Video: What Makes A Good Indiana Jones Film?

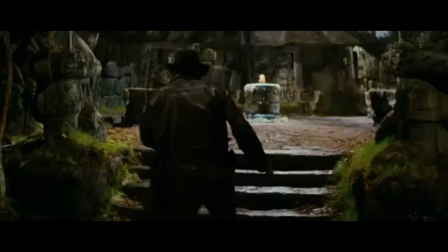[0:00]
Indiana Jones is one of my favorite franchises, and I think that's a true testament of how good Raiders of the Lost Ark and The Last Crusade really are.
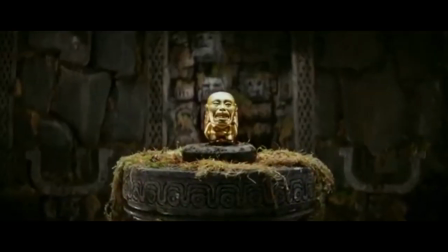[0:08]
Because in all honesty, half of the franchise isn't even that good.
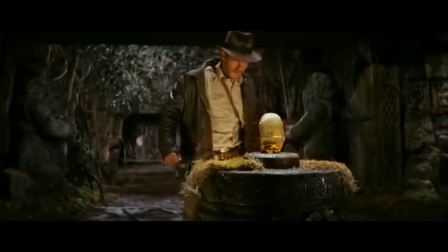[0:12]
I would not be particularly upset if I never saw Temple of Doom or Kingdom of the Crystal Skull ever again.
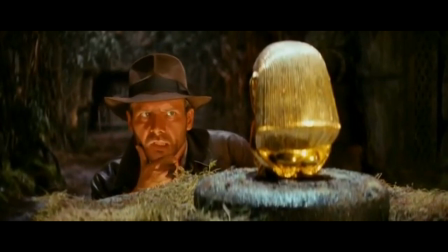[0:18]
And that got me thinking, why do people almost universally like the first and third installments better than the second and the fourth installments?
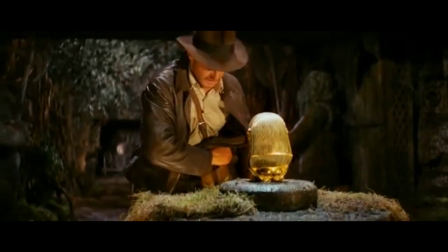[0:27]
And so, I want to answer the question, what makes a good Indiana Jones film?
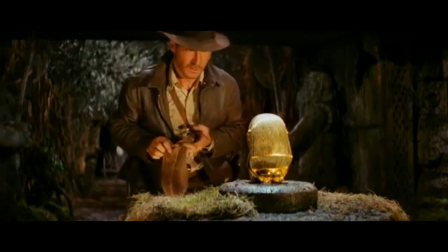[0:32]
While making the first Indiana Jones film, Lucas and Spielberg were trying to harken back to the movies of their childhood, to the Saturday morning adventures they saw when they were young.
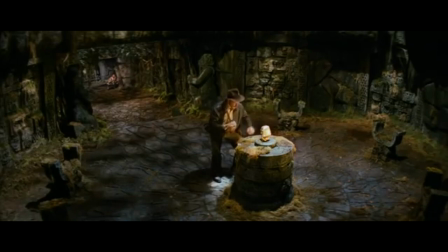[0:42]
And so because of that, they tried to make action similar to those sequences, but just more advanced.
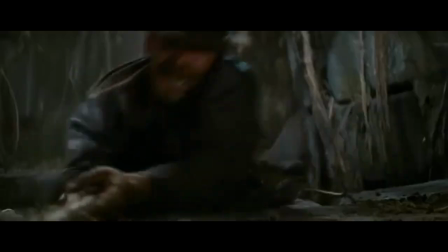[0:48]
And I think the key to it all is structure. Look at the first sequence from Raiders of the Lost Ark.
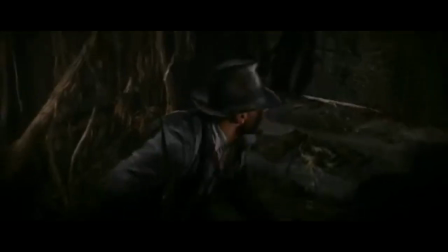[0:54]
You are slowly, inch by inch, taken through the jungle and the temple that Indy will later run out of.
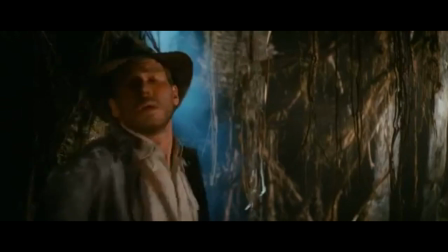[0:59]
You know every obstacle, the order in which they appear, and the possible ways that Indy can overcome those obstacles.
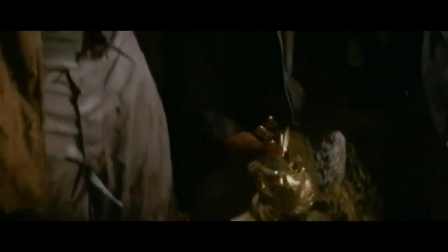[1:05]
So when everything goes to hell and Indy has to dash out of there, bada bing, bada boom, you still feel in control.
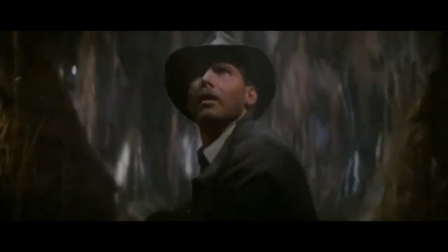[1:11]
Yeah, it's a little chaotic, but you still feel cool, calm, and collected, just like Indy feels.
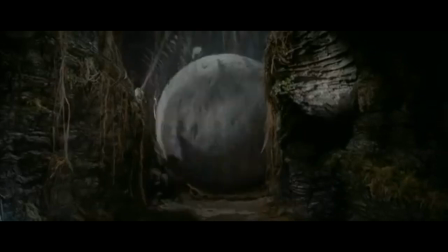[1:16]
And when the boulder comes in, when Spielberg throws in a curveball, that's when the chaos breaks out.
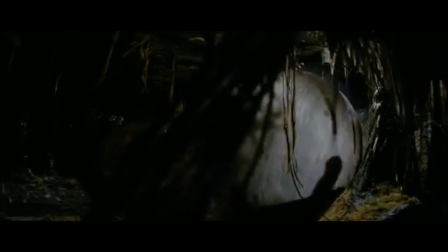[1:21]
Indy has to quickly sprint away from the boulder and then sprint away from a bunch of chasers pursuing him.
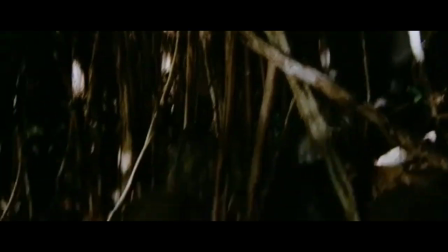[1:27]
It's brilliant because you knew so much beforehand. You knew all the obstacles. And then when Spielberg throws in those curveballs, everything changes.
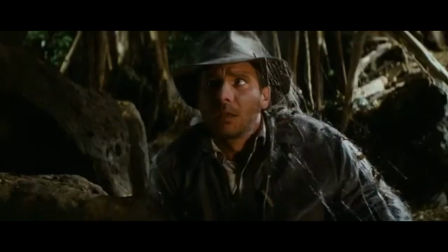[1:36]
You are in Indy's shoes.
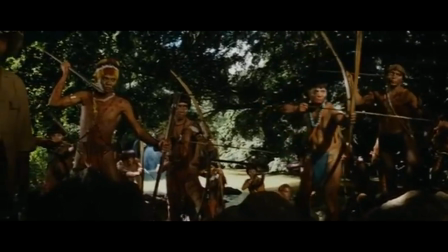[1:37]
While he was once pretty confident that he could get out of that temple, just he had to do it quickly, now he's sprinting for his life, trying to make it back to the plane,
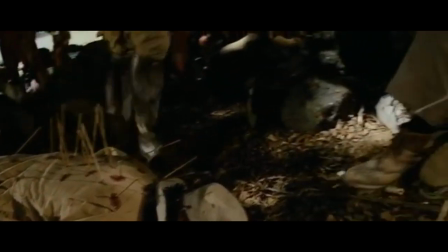[1:45]
screaming like a madman. It's brilliant because Spielberg knows in order to have that actual sense of danger and chaos, you first have to have structure to everything.
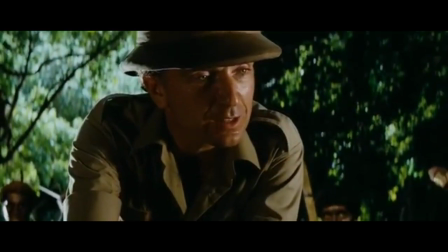[1:54]
Structure is the key to these action sequences. Take the gunfight in Marion's Tavern.
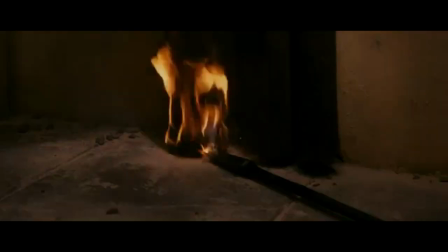[2:00]
It's relatively simple. Indy is facing off a bunch of guys with guns. You know the capabilities of each gun.
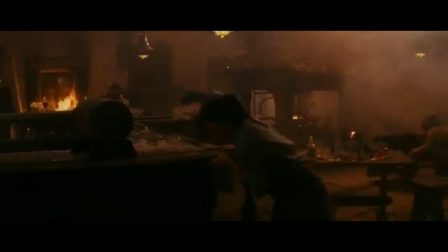[2:06]
You know where the thugs are at every time. You know where Indy is. You know where Marion is. Everything is simple.
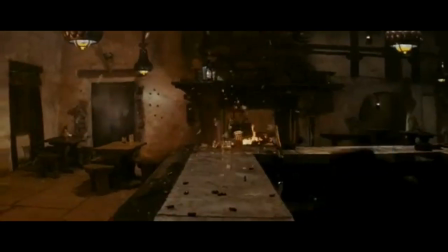[2:12]
But the added layer of the fire, the fact that the tavern is going to burn down, adds this sense of urgency. and that's where the chaos stems from.
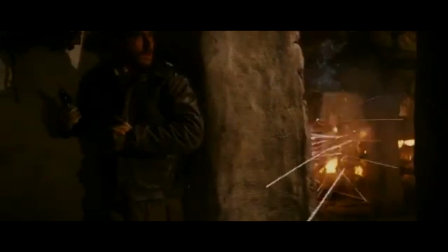[2:21]
Same thing with one of the thugs showing up behind Indy. Really, you should know where all the guys are, but the fact that you're dazed and confused like Indy is, you lose track of everyone,
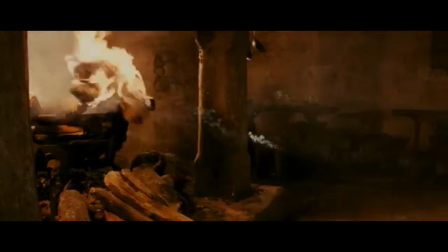[2:30]
and you're just incredibly worried and overwhelmed by the situation that's at hand, similar to Indy. This structure is applied to every single sequence in the entire film, and it's what makes the sequences so entertaining.
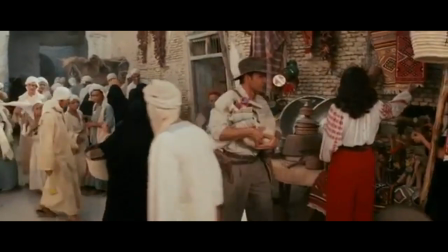[2:45]
Take, for instance, the fist fight in the streets of Cairo. Relatively simple fist fighting, but because it comes out of nowhere,
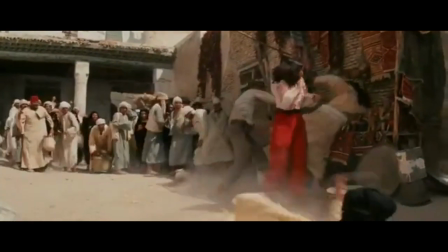[2:52]
because the thugs randomly appear and Indiana and Marion are overwhelmed, we as the audience feel that same emotion.
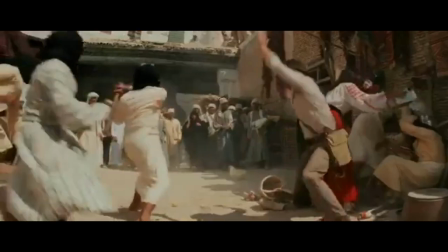[2:59]
Now when Marion is captured and Indiana doesn't know where she is, bada bing bada boom, that's another layer of tension and excitement and it's brilliant.
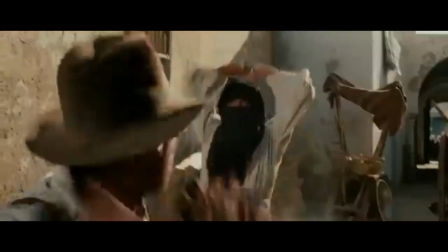[3:07]
Indiana and Marion are trapped with a bunch of snakes, relatively okay, you know, we're fine.
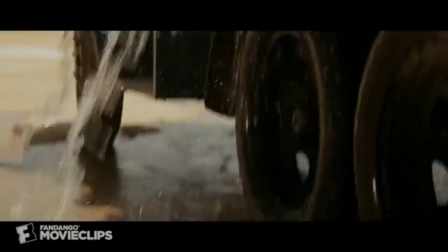[3:12]
Oh wait a minute, the fire on the torches are going out, that's a problem, another layer of tension and excitement.
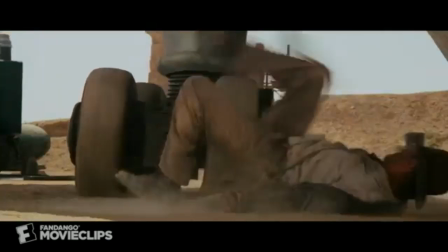[3:17]
What about later, when Indy is simply fighting a Nazi soldier? Uh-oh! A plane's border blades may take his freaking head off.
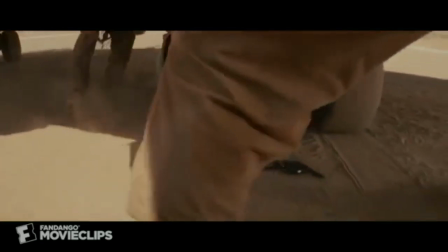[3:24]
And oh yeah, Marion is trapped in the plane, and the plane may explode.
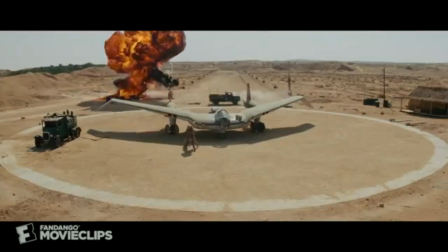[3:28]
It's brilliant, because all these concepts are so simple, but it's these little additions that make them exciting.
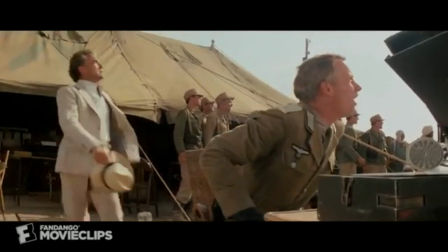[3:35]
A convoy chase later. Okay, it's fine, but oh wait a minute, Indy is hanging off everywhere, and there are cliffs,
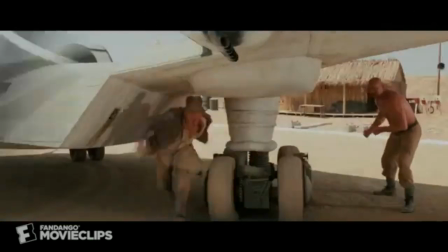[3:43]
and he falls under one of the trucks, And it's insane, not because in theory, you know, it's a particularly complex action sequence,
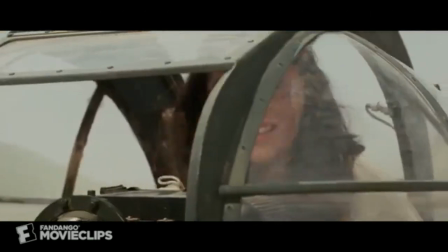[3:51]
because there are little moments of excitement that makes the entire sequence so brilliant.
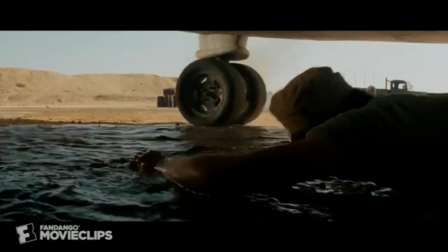[3:57]
Then you look at Temple of Doom's first action sequence, and... Oh, what? Whoa!
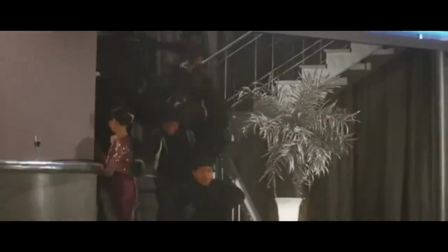[4:02]
Oh, God! Oh, Steven, I think you have some explaining to do for making me throw up.